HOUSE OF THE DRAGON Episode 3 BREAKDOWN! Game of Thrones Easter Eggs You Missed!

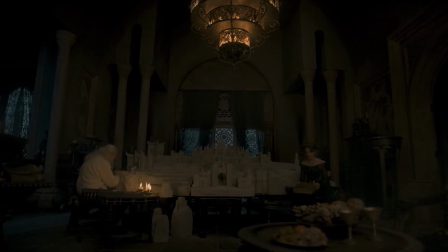Ah, so we see how Otto pressuring his daughter, allison to influence the king is really a trait passed down to him from his high tower elder tyland lannister
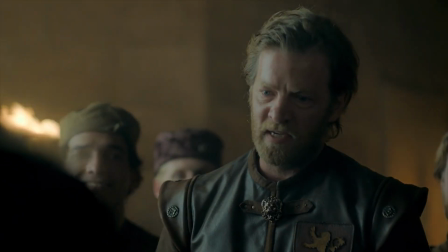is the new master of ships replacing corliss who resigned last episode notices lannister lion tyland and his twin brother jason lannister are both played by
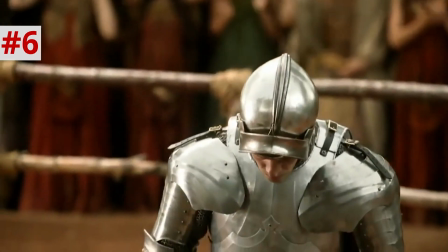actor jefferson hall who played sir hewitt the veil in season one of game of thrones i love how he plays tyland as a worry wart and jason is a
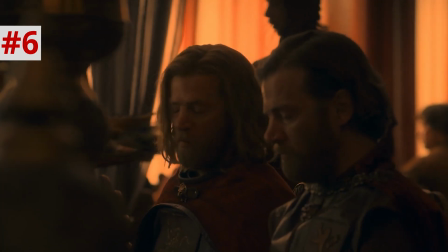proud braggart shots later in this episode actually winklevoss him in twice side by side but there's a fun edit out of this scene can
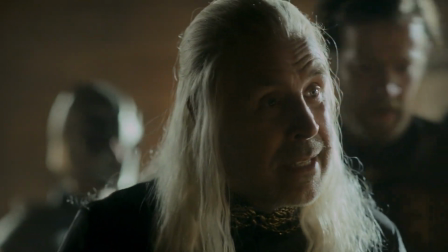someone tell me where in the seven hells Rhaenyra might be? Under the dragon's eye.
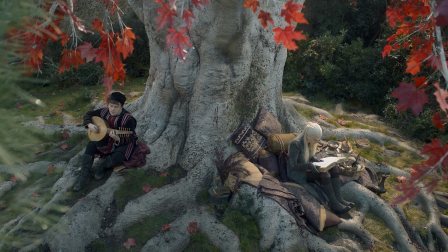Yeah, the jump cut to the bard song answers the king's question with an answer he might not like.
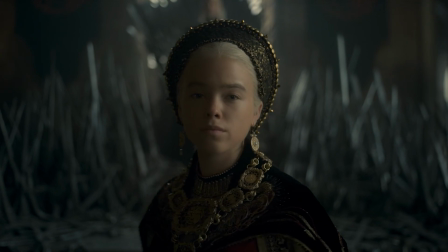His daughter Rhaenyra is under the dragon's eye, as if she might be the destined descendant in Aegon's Song of Ice and Fire dream.
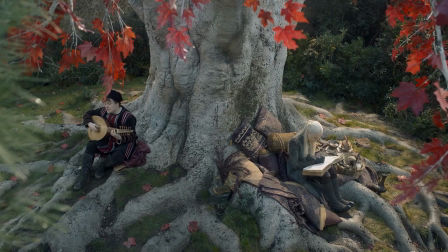Additionally, Rhaenyra is in the godswood beneath the red leaves of the weirwood tree, anointing her destiny from the old gods as well.
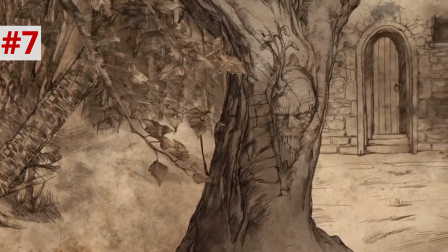The divine forces in Westeros that predate the Targaryens, which plays a key symbolic role later.
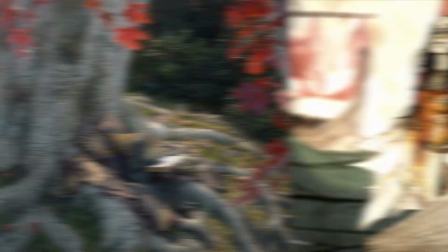Now, this bard's song is about Nymeria and her 10,000 ships, the historical warrior queen who was referenced in this same location, episode 1.
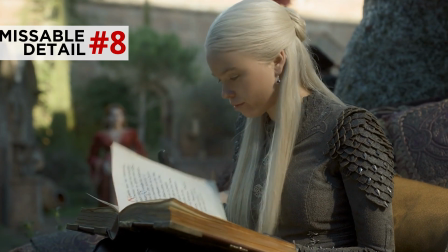You can actually see the name Nymeria when the page turns at the top of that paragraph.
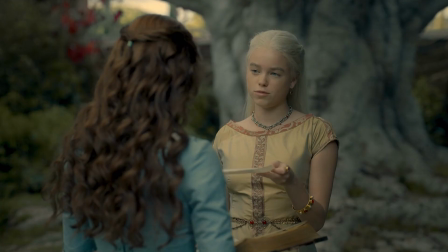So, either Rhaenyra had this book mended to replace the page that she tore out, or she could be reading a new book about this person. Who, if you think about it, would likely be the only woman in her life that she now feels companionship with. And by the way, HBO is developing a Nymeria 10,000 ships spinoff series, so, you know,
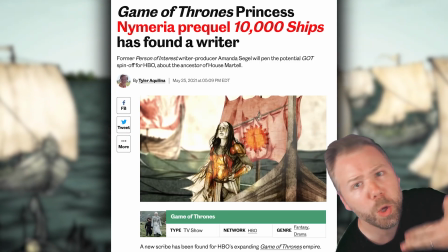the show is just trying to accept Nymeria in our brains. oh you want a 10 000 ships show now well we got
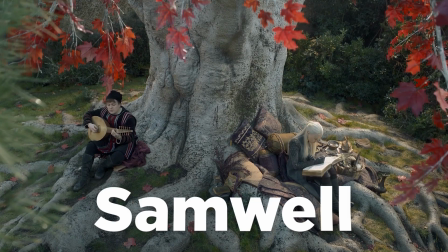one for you now this singer is named samuel like samuel tarley who in game
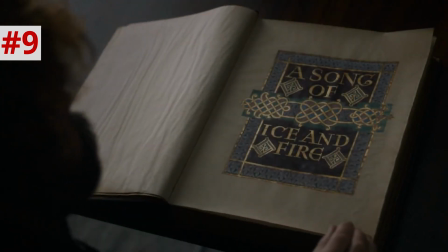of thrones coins the title a song of ice and fire for his history of these recent conflicts which is ironic that he would pick the same
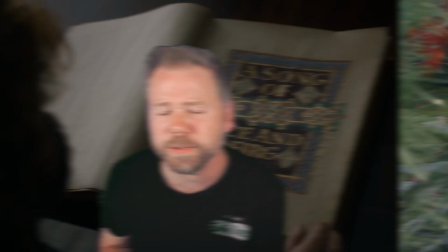phrase aegon the conqueror used to describe the dream of white walkers but the fact that we focus on this bard so much in the scene like him
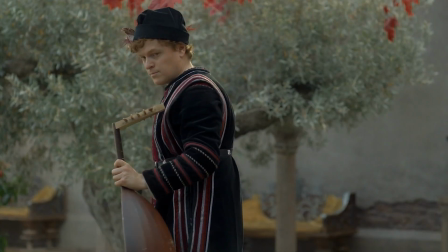stretching his sore hand makes me wonder if this could actually be the show's version of the character mushroom the mummer in fire and blood who provided the salacious details of the subjective historical account that george r martin intended fire and blood to be naming him samuel could be a nod to that meta
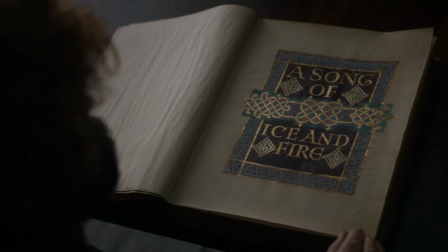aspect of an in-universe character later playing a role in documenting the history of it now the castle walls torches are held by dragon mouths so that the torches
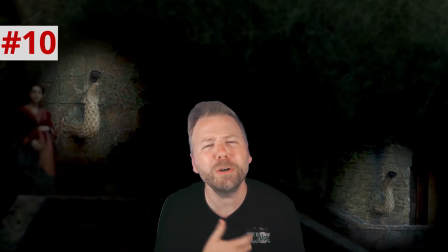when lit would look like a dragon breathing fire i love that touch or tasteful decor than the literal bestiality porn on every other surface
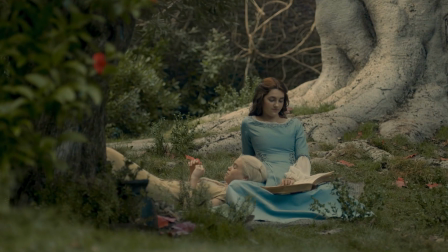of this castle whereas before these two young women laid together beneath this tree even the actresses admitted that they were doing so with an intentional flirty undertone.
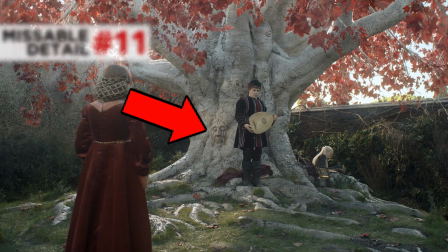Now Rhaenyra will not even look at the queen, yet the blocking suggests she's using the eyes of the face in the weirwood tree trunk as the eyes in the back of her head.
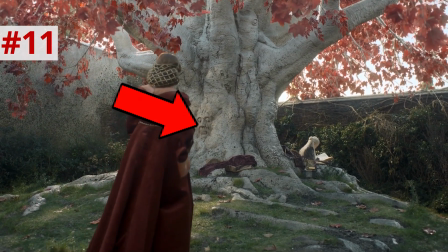In a way, Alicent is under the dragon's eye. Viserys and Alicent encourage Rhaenyra to bear children.
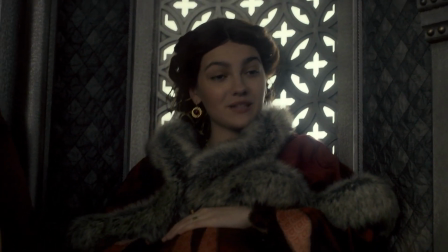It's not so bad. The days are long, but Aegon came quickly and without fuss.
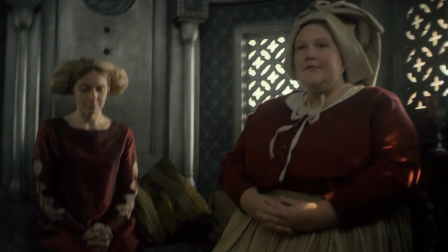Yeah, those nurses got some tea. Clearly Aegon's birth was rough for this teenage bride, and like many queens in the middle ages,
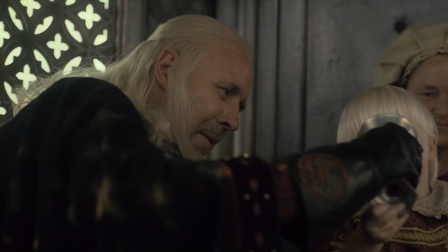especially ones now focused on popping out the next kid, she doesn't really get to spend much time mothering her toddler.
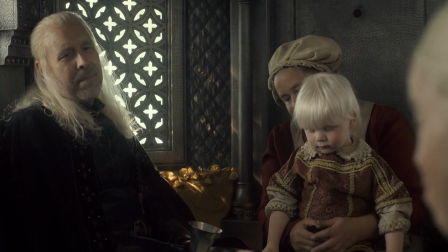Young Aegon looks at camera again and pushes that dragon figurine on the floor.
Bores screw like children when they're being slaughtered.
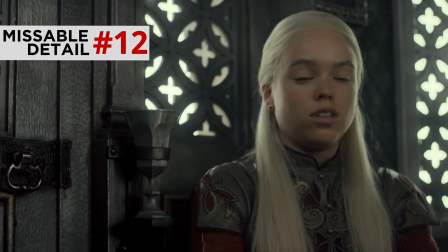Yo, Grace, he also has your love of dropping dragon toys. Yes, in this episode, Rhaenyra goes from hating the sound of a screaming boar, the editing of her line there,
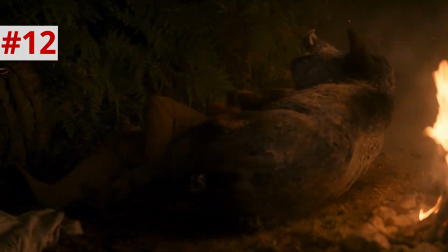sinking with Aegon's shouts, to, at the end of this episode, stabbing a screaming boar.
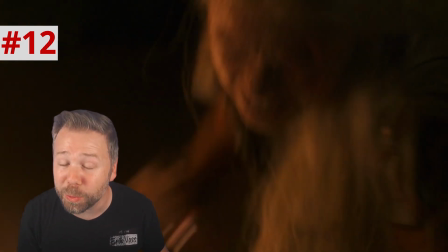I wonder who Rhaenyra was visualizing stabbing there.